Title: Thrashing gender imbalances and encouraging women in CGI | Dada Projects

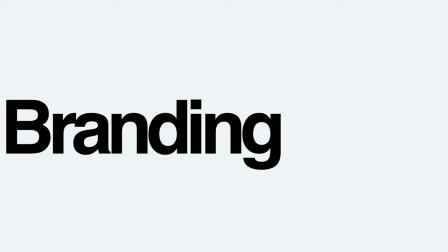(8:58)
And yeah, in terms of branding, so the graphic design part of the project,
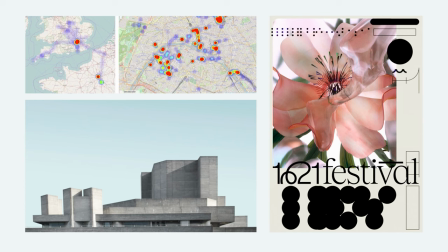(9:05)
for the graphic design elements we developed, well, those were all based on obviously these brutalist angular geometric shapes, plus architectural maps of those buildings. So yeah, additionally, we then added also like rounder shapes that would represent moving bodies from
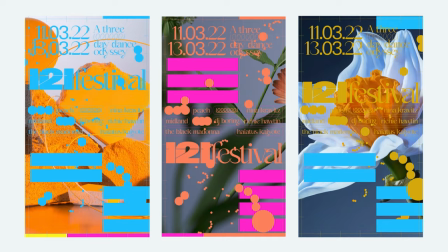(9:30)
above on a map to really add this kind of layer of dynamism to the more rigid blocky shapes.
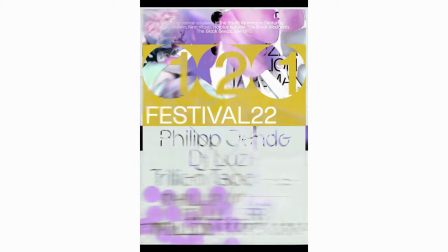(9:39)
So here you see a few of our first earlier tests.
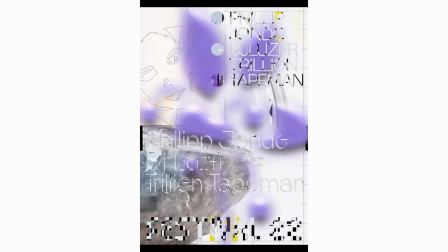(9:45)
These are also a collection of all the whip posters,
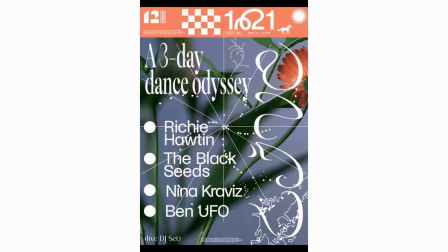(9:48)
so you can see we tested a lot of different fonts and colors and layouts.
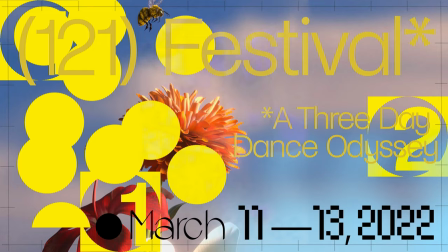(9:55)
And here's some more. I'm just skimming through them because it's
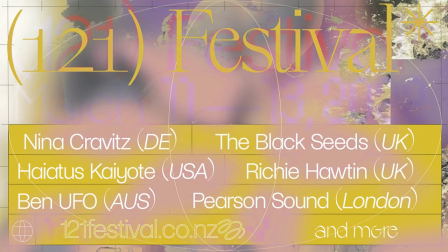(10:00)
a lot, but yeah, you can also see here that we tested out different logos.
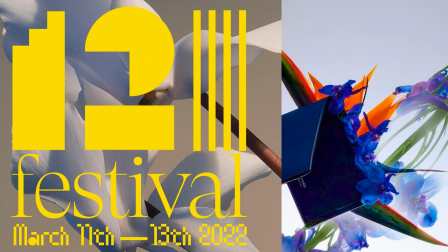(10:09)
So here, for example, a more constructed version that was really leaning on the brutalist element,
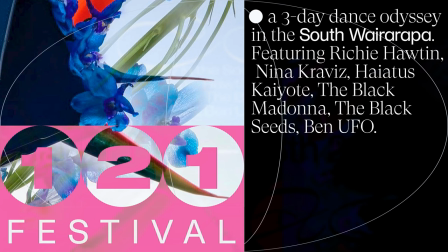(10:17)
but we felt it didn't represent really the festival
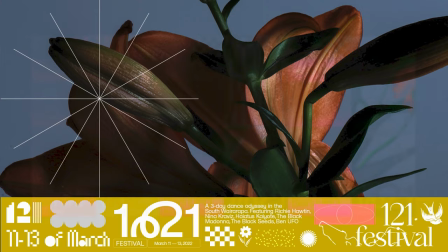(10:22)
fully, so we wanted to create a more free-flowing and experimental logo.
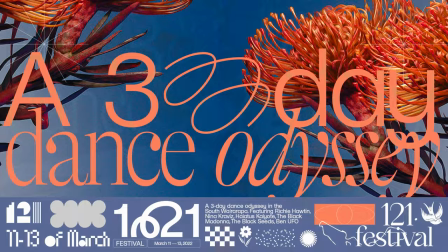(10:28)
And yeah, in the end, we then
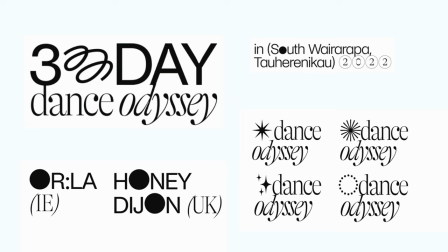(10:32)
landed on this graphic language with a mix of bold and finer, elegant fonts that represented the kind of more organic side.
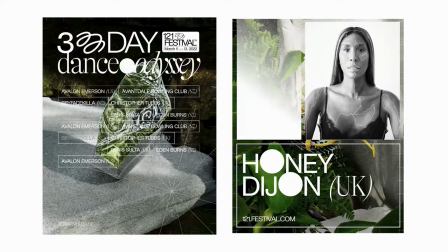(10:44)
We used some playful O's and some fun icons.
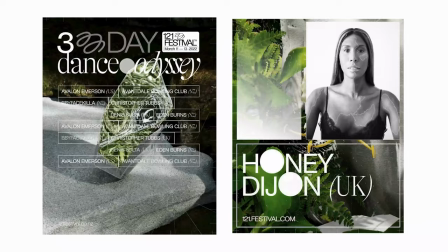(10:48)
And yeah, these were our templates for the lineup announcement and the artist tiles.
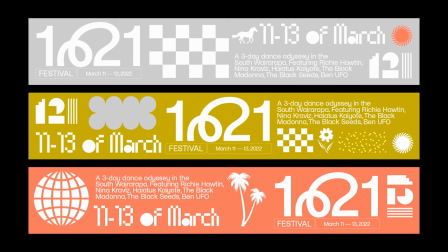(10:56)
And yeah, the identity was also applied on the website and on merch, and we even got to design some wristbands. So that was really, a super fun package we were invited to work on, which was really great.
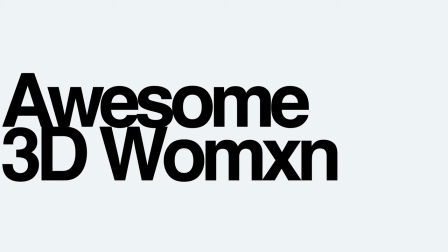(11:20)
And yeah, lastly, I want to talk to you about awesome women working in the 3D space. We are inspired by so many fellow women succeeding in the 3D space on a daily basis. And yeah, it's clear that there's still a lack of female-led practices in 3D motion and digital. And we need more representation at a director's level to really show young women that this is a career they can participate in and enjoy. So yeah, we've got this long list of collaborators and women in 3D who inspire us, and we wanted to share them with you and celebrate them.
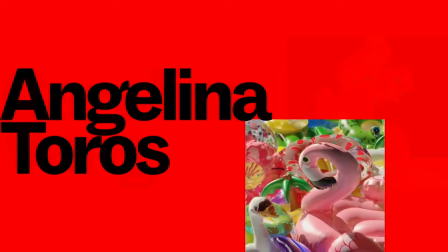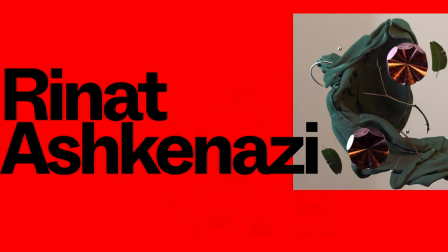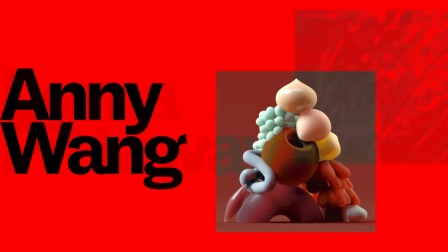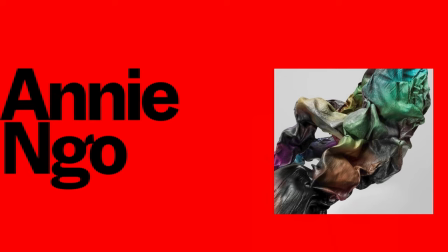And of course, it's just an outline of women, amazing women in 3D, and we are excited to see this list growing every day. So yeah, thank you so much. It's nice for having me. Thank you.